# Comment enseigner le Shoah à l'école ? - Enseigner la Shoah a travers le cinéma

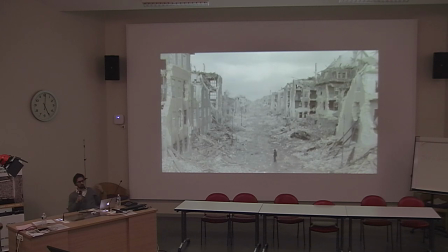[79:52]
Alors c'est un plan qui est très beau, je trouve, parce que à la fois au fur et à mesure que la caméra s'élève, évidemment le personnage diminue, la position du personnage diminue dans le plan, et on découvre petit à petit qu'il ne reste rien, bien sûr, du ghetto, qu'il n'y a que des ruines. C'est-à-dire que tout le monde qui était le sien s'est effondré.
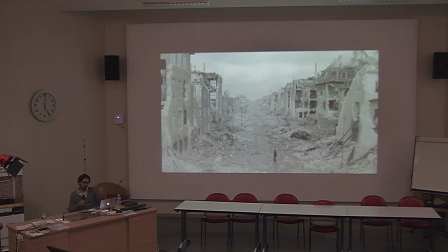[80:12]
Et il peut croire qu'il est le dernier juif. D'ailleurs, c'était ce que croyaient souvent quand vous lisez les témoignages de juifs qui étaient écrits au moment même de la Shoah. Souvent, ils pensaient qu'ils avaient vu tout le monde se faire arrêter, déporter. Ils savaient que Treblinka, on assassinait dans les chambres à gaz, etc. Et beaucoup pensaient qu'ils étaient les derniers juifs.
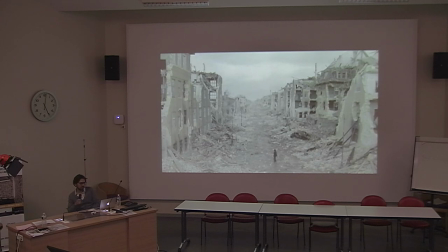[80:32]
D'ailleurs, c'est le titre d'un des témoignages de Shiel Reichman, « Je suis le dernier juif ». Et là, c'est un peu cette sensation qui est restituée dans une espèce de monde qui a complètement été éradiqué. Et ce plan permet de le voir. Et d'ailleurs, on passe des grondements, des explosions, puisque derrière, il y a des chars qui tirent,
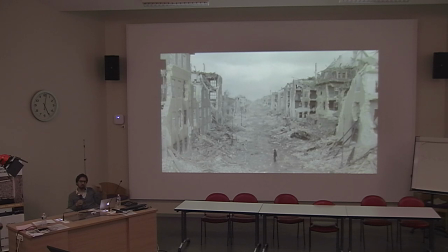[80:50]
qu'on entend au tout début de la séquence. Et on passe, au fur et à mesure que le mouvement est ascendant, à un silence qui se fait, c'est-à-dire on rentre avec lui dans le constat de la désolation absolue et de la destruction totale du monde sur lequel se fondait son existence.
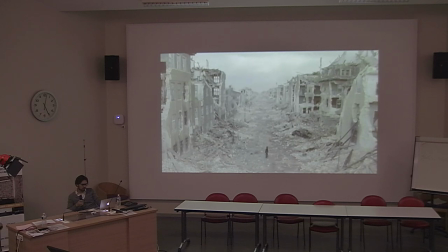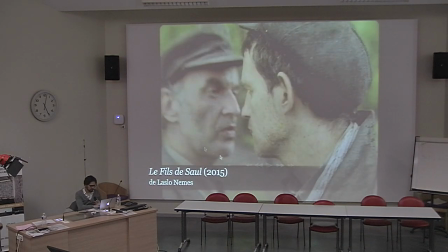[81:13]
Alors là, c'est un extrait qui est très long, je vais l'avancer, je suis désolé, parce que sinon on n'aura pas le temps de
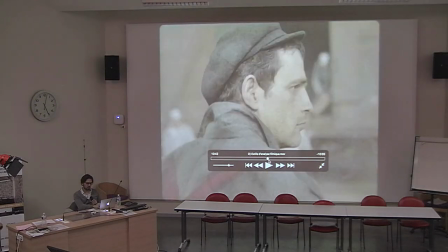[81:18]
tout voir, mais c'est un extrait où la caméra est à l'épaule et où on suit le personnage de Saul au fur et à mesure.
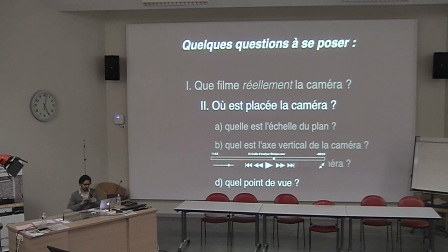[81:27]
Alors voilà, je vais terminer parce qu'il faut que j'arrête, mais juste avec un ou deux extraits sur la question du point de vue.
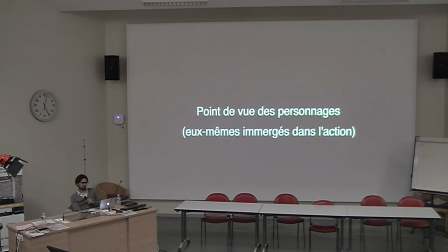[81:34]
Point de vue des personnages immergés dans l'action. Caméra à l'épaule.
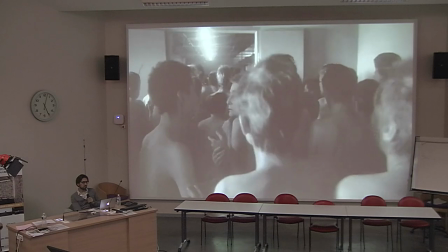[81:41]
On est à la place d'une des femmes qui entre dans cette pièce que l'on imagine être une chambre à gaz.
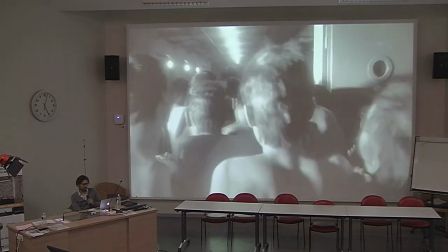[81:48]
Vous
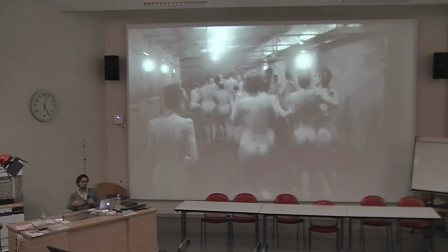[81:51]
voyez, hein, on est parmi elles, et donc fantasmatiquement, Spielberg nous fait entrer en tant que spectateur dans la chambre à gaz.
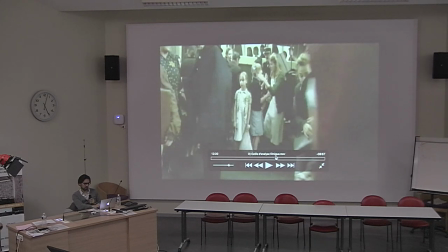[81:58]
Et ensuite, bon, on va découvrir qu'en réalité c'est une douche, pas une chambre à gaz, mais Spielberg aura joué, d'ailleurs ça lui a été énormément reproché, aura joué sur un suspense qui consiste en tablant sur le savoir du spectateur, parce que le spectateur, il sait que quand on dit vous allez prendre une douche, on ment.
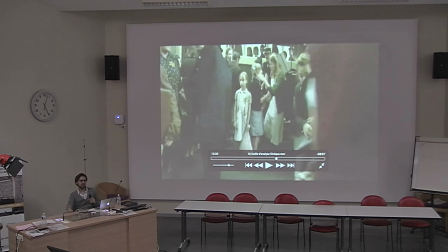[82:15]
Donc le spectateur attend que le gaz arrive, et en réalité, comme c'est des douches, c'est de l'eau qui sort. Et ce suspense, donc c'est ce que je disais au tout début de la séance, il utilise finalement un truc qui est un truc du cinéma habituel, c'est-à-dire
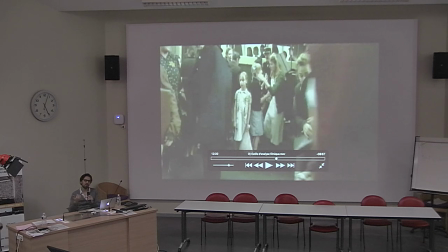[82:34]
ce qu'on appelait la manipulation de spectateur aussi, c'est-à-dire il y a des attentes. On sait qu'il y a des attentes, et en partant de là, on va pouvoir justement les déjouer ou les combler.
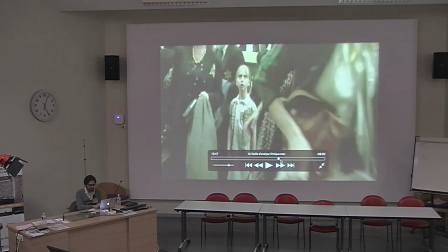[82:47]
Et toujours donc dans ce point de vue,
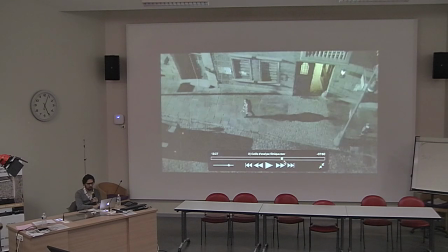[82:51]
là on était dans le point de vue immergé dans l'action, là je vous montre juste un point de vue dans le pianiste extérieur à l'action.
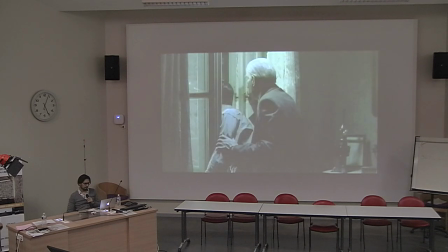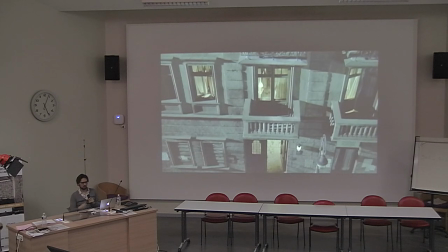[83:04]
Extérieur au sens où ce qui nous est raconté se passe dans l'immeuble d'en face, et ce sur quoi insiste Polanski,
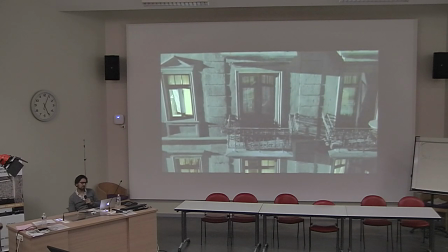[83:13]
c'est aussi sur la position de témoin de cette famille.
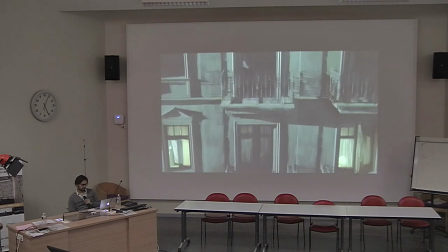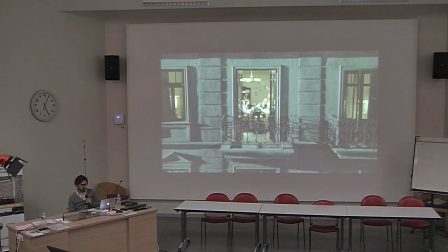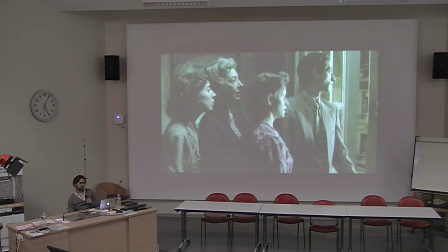[83:26]
D'ailleurs, petit dans le storyboard original de Maxime Rebière, donc dans les dessins préparatoires du film, il y avait deux plans. Un plan avec les femmes qui regardaient de ce côté de
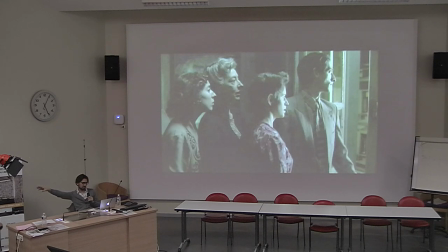[83:39]
la fenêtre, et un autre plan avec les hommes qui regardaient de l'autre côté de la fenêtre. Et au tournage, Polanski a décidé de rassembler tout le monde dans cette, enfin en tout cas de faire un seul plan sur la famille. Alors il manque les deux garçons, mais qui est ici rassemblé, et c'est beaucoup plus fort.
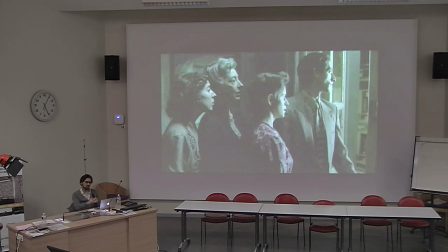[83:58]
C'est beaucoup plus fort que d'avoir scindé, parce que tout d'un coup la famille est tout entière constituée comme témoin et témoin impuissant de ce qui est en train de se passer.
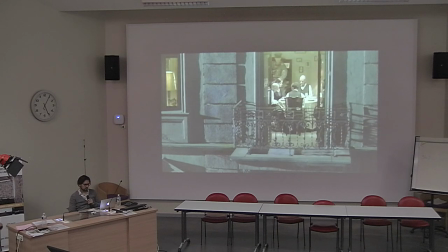Aufstehen! Du, aufstehen! Hoch! Werft ihn raus!
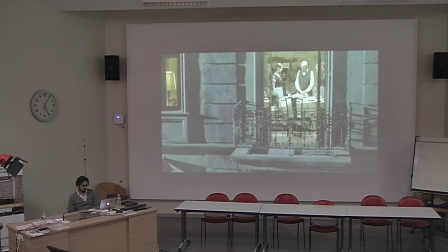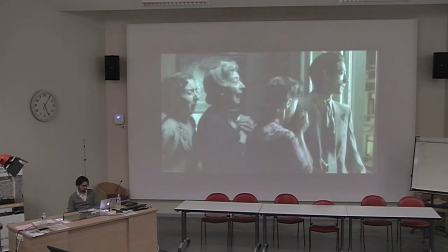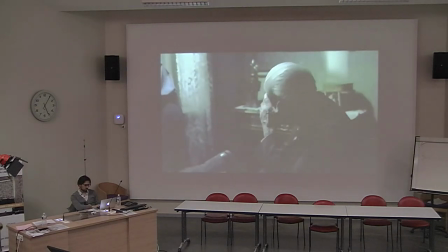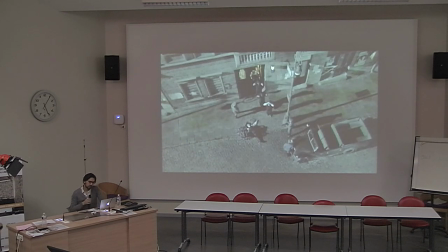[84:45]
Bon, c'est une scène terrible, évidemment, du film. Et vous remarquez qu'on ne voit pas l'impact du corps sur le sol. On a le cri, on a la mère qui recule, c'est-à-dire que Polanski substitue à l'impact sur le sol le cri qui nous donne l'impression finalement de l'avoir vu cet impact.
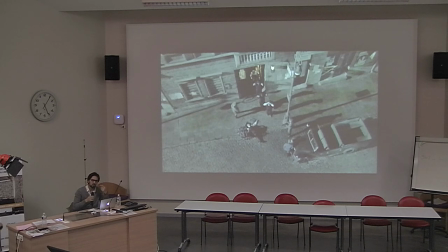[85:03]
Mais parce que c'est encore plus fort de voir les effets de cet acte barbare sur ceux qui sont témoins de l'acte, que de voir finalement la mort elle-même. Il dédouble, on pourrait dire,
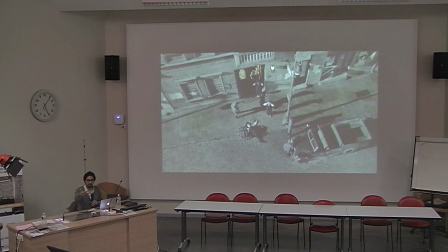[85:16]
l'effet produit en montrant à la fois, parce qu'on voit bien que cet homme est jeté par-dessus le balcon, et on le voit commencer à tomber en plus, mais le fait de substituer à l'impact la réaction permet d'avoir les deux, de se créer nous-mêmes l'image du corps qui tombe, tout en ayant une sorte comme ça
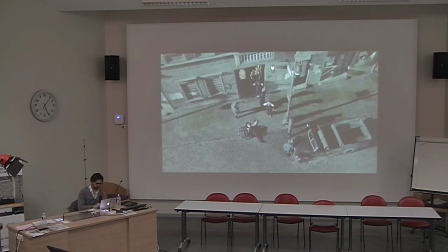[85:36]
d'écho de cette horreur décuplée par le fait de l'avoir sur le visage des témoins.
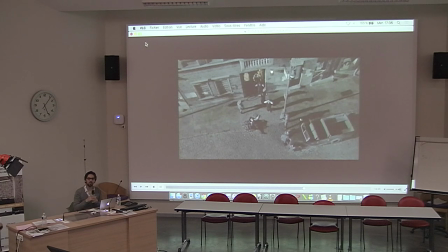[85:43]
Alors voilà, je vais devoir m'arrêter là. Pendant que je range, on peut peut-être prendre 4-5 minutes de discussion si vous avez des questions. Si vous avez une question.
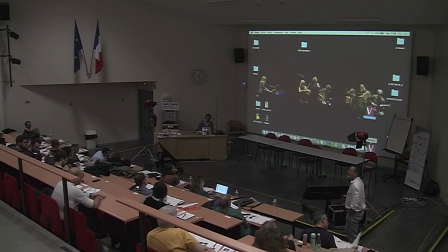Vous commencez tout juste à nous apprendre à comment on peut enseigner en utilisant le cinéma auprès de nos élèves. Donc c'est vraiment trop court, il faut revenir et faire une journée complète. Non mais sérieux ?